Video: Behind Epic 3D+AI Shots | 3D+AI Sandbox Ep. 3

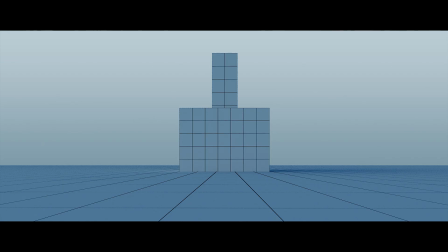(7:56)
And when your 3D layout is as simple, it's actually way harder to make the image feel dynamic.
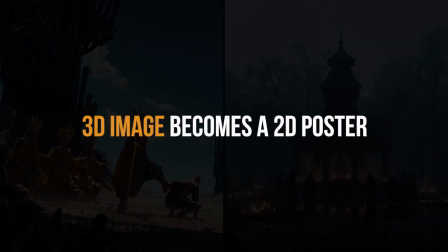(8:02)
So what can we do? We start thinking about the image more like a 2D poster. It becomes almost like a graphical composition where everything needs to be precise.
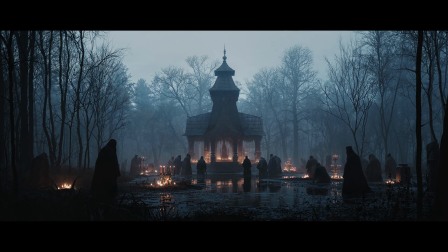(8:13)
So let me elaborate here. Take trees. This is the final image,
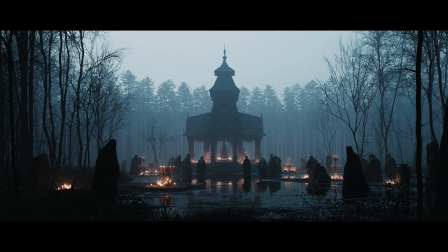(8:17)
and this is an additional rendering we did with less optimal. trees and as i toggle between them you can immediately feel something is off it's just too perfect it's just too evenly placed and this situation happens more than you might think it can easily slip under your radar
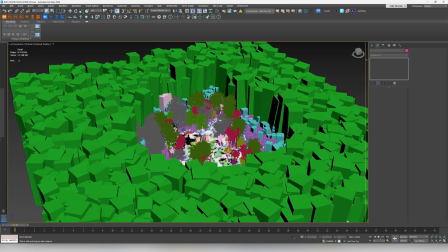(8:34)
when you're focused on other parts of the image that's why we place the trees at the forest edge and in the foreground manually we don't use scatter for
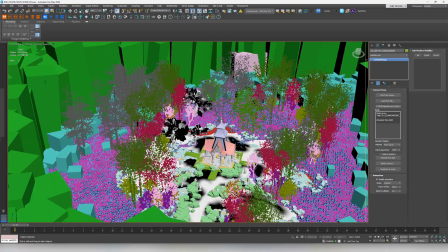(8:43)
those it's a small effort but it gives so much more intentionality to your images the other thing is the chapel if we replace the chapel
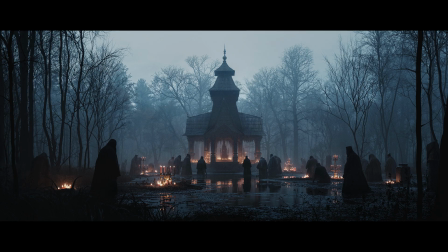(8:52)
with something less distinctive less graphical it would look a bit less
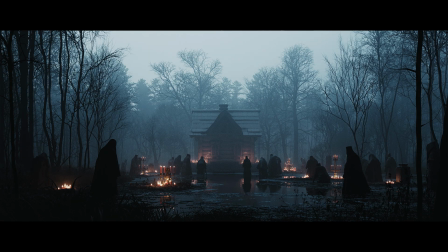(8:57)
engaging as well it looks borderline comical like why there are so many priests
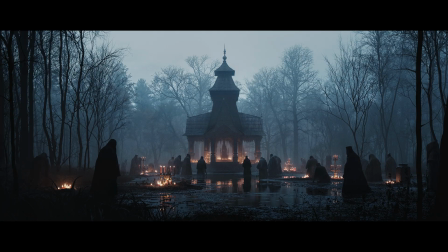(9:01)
heading into this tiny house and if you're sloppy with placing the characters
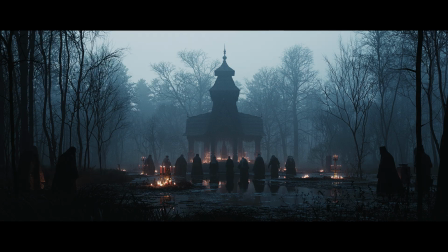(9:06)
the whole thing would fall apart as well like in this example the geometry of them versus the chapel is so much more boring we lose a lot of contrast in shapes we lose a sense of movement and on top of that the depth of the scene is a little bit harder to read.
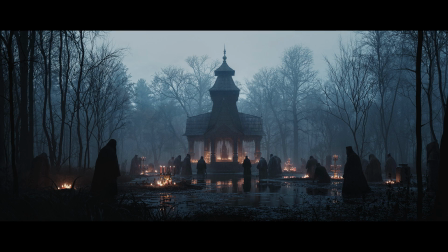(9:22)
And the last thing that makes this composition a little bit more interesting is adding water reflections and practical lights.
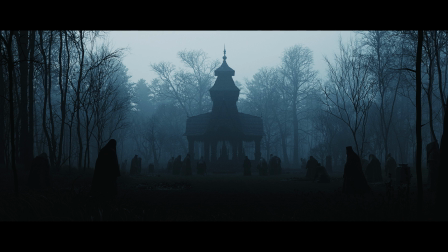(9:29)
If we take them out, the whole scene feels flat and lifeless. The same trick is used on movie sets, some reflections, a little bit of artificial lights.
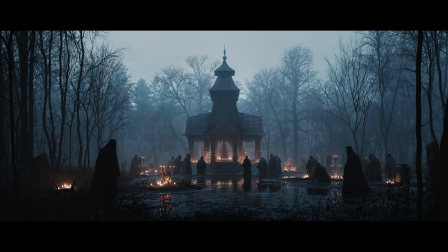(9:37)
It instantly brings energy and depth into the frame and it's something you can always reach for to elevate your images. Okay so just to sum it up, this image is all about careful placement, object selection, and cool design. We improve it one step at a time.
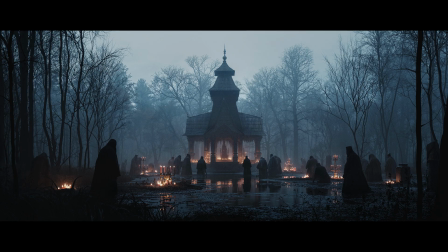(9:52)
And while skipping one of those aspects may seem like no big deal, but if you're careless in every area, the results ends up looking like this. Yep. Sometimes it takes a couple of hours moving things left and right. And sometimes it's like a perfect tree you need to select. And sure, it takes time and effort, but that's what it takes to make beautiful images. And when it finally clicks,
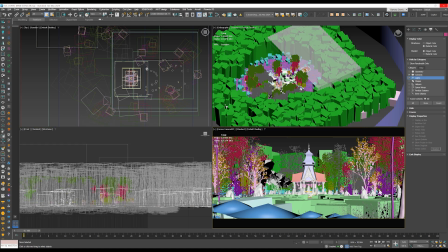(10:15)
totally worth it now moving on let's break down the 3d lighting in this scene and give you some additional commentary so
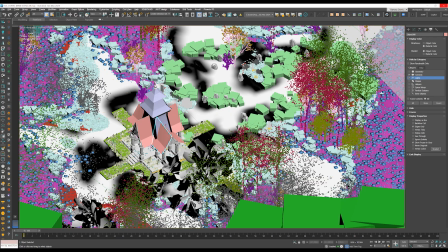(10:23)
yeah this scene is built around the chapel which is the main element you
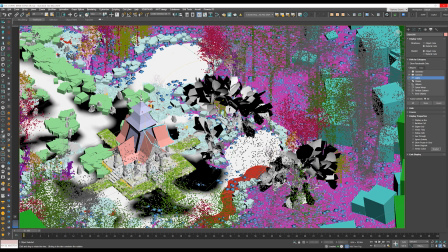(10:28)
can notice the water area surrounding the chapel it has some vertex paint applied
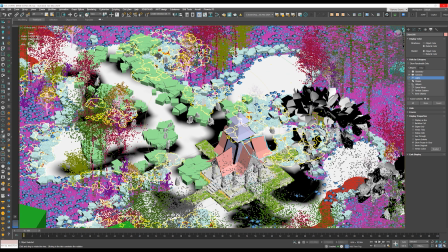(10:32)
white areas are normal water and black areas have a little bit of a different material something like uh i don't know dirty water or like a
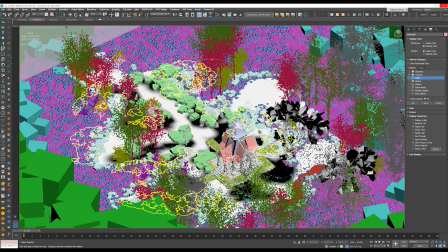(10:41)
mud and there's also about a million different scatterings here trees
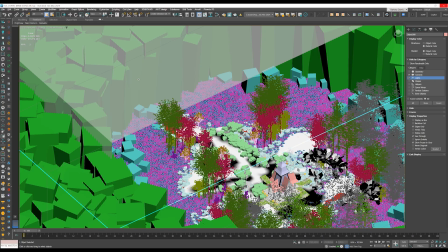(10:45)
shrubs grasses we used a forest pack for all of that but we could use corona scatter
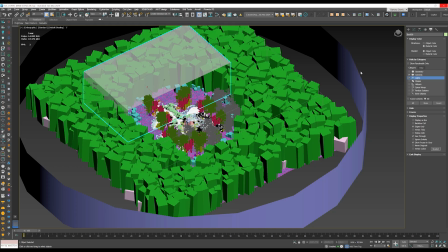(10:50)
as well if we zoom out a little bit you'll notice some additional stuff first there's this transparent box this box is used to block the light coming from behind the camera the camera sits deep inside it and this helps us to shape the light in the foreground and apart from it let me
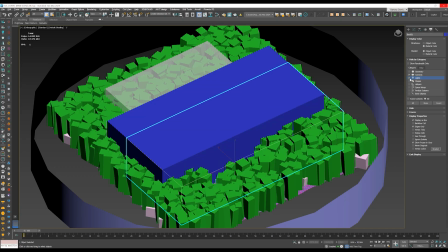(11:07)
show it here there's a big blue box as well this is just a simple box with volumetric material applied We are not using global volumetrics here.
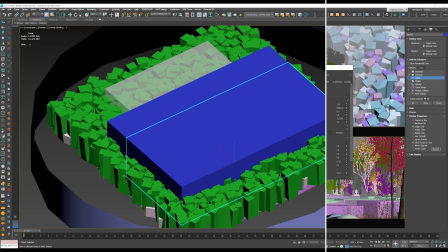(11:16)
Now let me show you how everything looks like in the interactive mode. Fast forward we are in the interactive view.
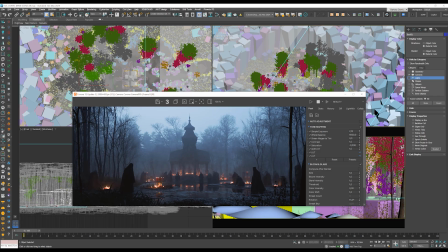(11:22)
As you can see this is the raw rendering and it's pretty close to the final image.
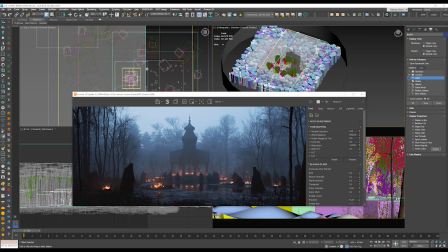(11:27)
We use PG sky 1958 for the lighting setup but you can use Corona sky without the sun if you like.
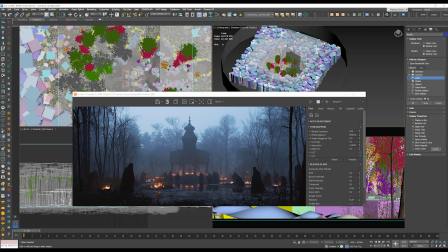(11:34)
Actually when it comes to the lighting scenario it's those two boxes that you just saw and they are doing all the heavy lifting here. let me hide the volumetric first here yeah actually we had two different volumetric boxes but it's the same purpose there was one in front and the other one in
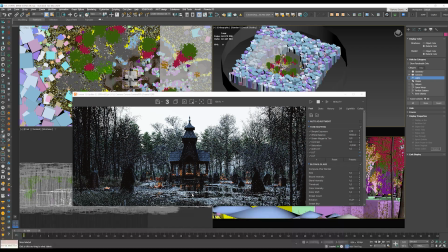(11:51)
the far behind for greater control and without them the scene completely
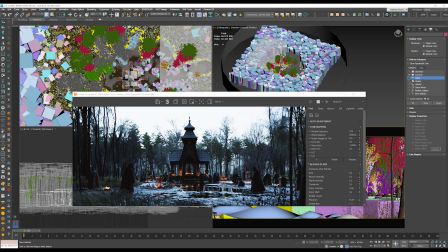(11:56)
loses its character you know we cannot read the depth we don't have those
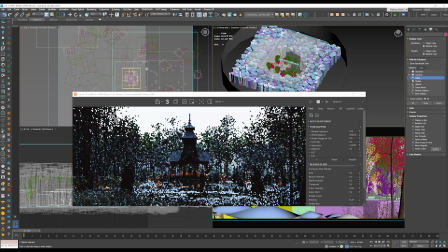(12:01)
interesting trees and chapel silhouettes anymore that's kind of interesting that without
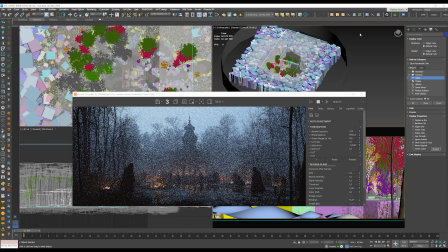(12:06)
this one box all the hard work that we have done so far was for nothing you
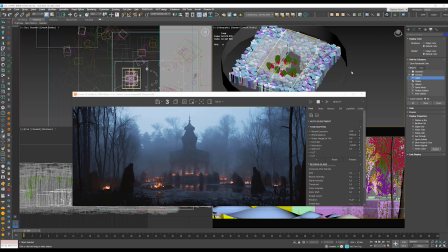(12:11)
know and now let's see how the scene looks like without the other box
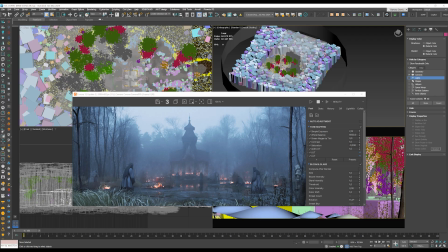(12:16)
and it also has a massive impact on the scene we get much more lighting coming from the back right now we again lose that geometrical relationship between the priest and the chapel it's like super faded it definitely disrupts our
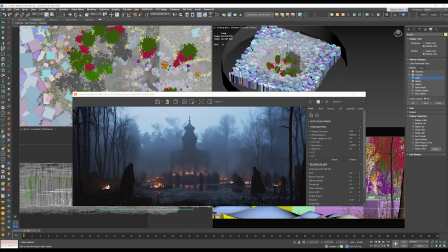(12:31)
perception of the scene so yeah i want to bring both of those boxes back that's the trick here two boxes yeah two boxes and a lot of geometrical consideration Okay, slowly bringing this lesson home, I hope you're still hanging in there. Before we wrap up, I want to share one last idea that shows up in both of those images.
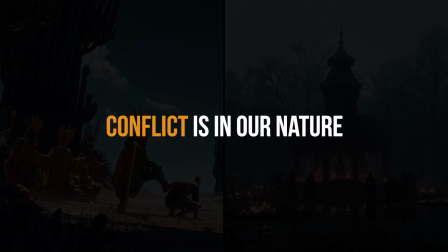(12:50)
Ideally, your establishment shot should have some kind of conflict, or maybe you can even call it tension. We are naturally drawn to that tension, we love to guess how things might unfold.
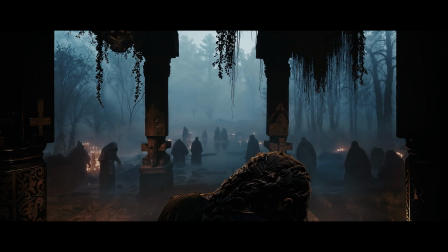(13:02)
And in Panikida, that tension came from the mysterious ritual. When you look at an image like this, you start asking questions like Who are they?
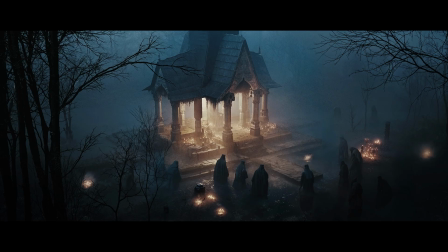(13:11)
Who's this lady? Is she going to be okay? The fact that we have something unresolved instantly makes your creative sandbox more intriguing.
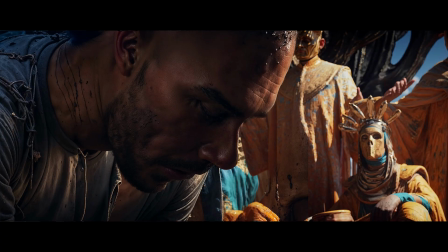(13:20)
In Cacti, for example, there's a clean master and slave dynamic. You can feel the tension between the protagonist and the antagonist right away.
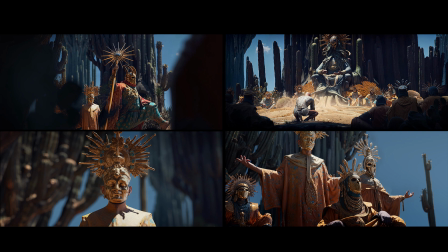(13:29)
And on top of that, it's nice to have some sort of mini stories as well. Each of those images are based on our establishment shot.
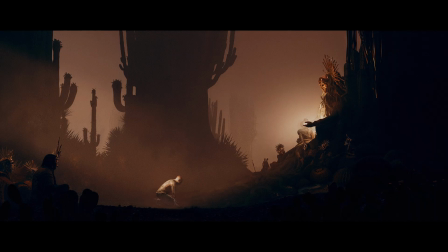(13:37)
We created them using the same scene and none of them would have worked without those mini stories feeding into the bigger story.
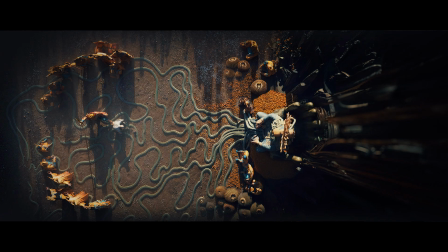(13:44)
There's like added tension between the monks and the protagonist. Everyone is staring at him.
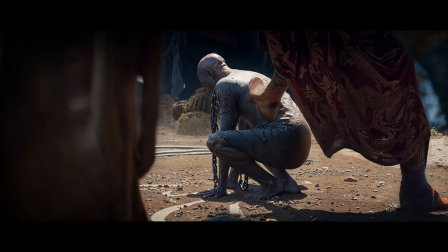(13:50)
One of them kicks him. Now imagine replacing all of that with a single character in a generic pose.
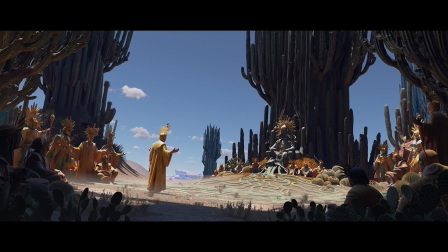(13:56)
You suddenly lose all that story and all that energy and there's just nothing to work with, you know? it might seem like a small thing but always keep an eye on the tension in your images
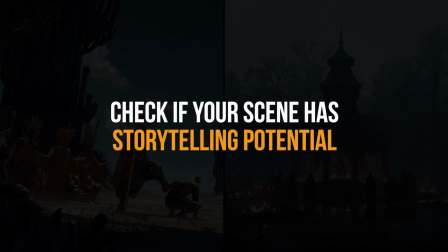(14:07)
especially when you are doing creative sandboxes it's a great mental shortcut to check if your scene actually has something going on so yeah that's all for today in the next video we'll create additional lighting scenarios pretty nice and chill and full of tricks thanks for watching and see you in the next one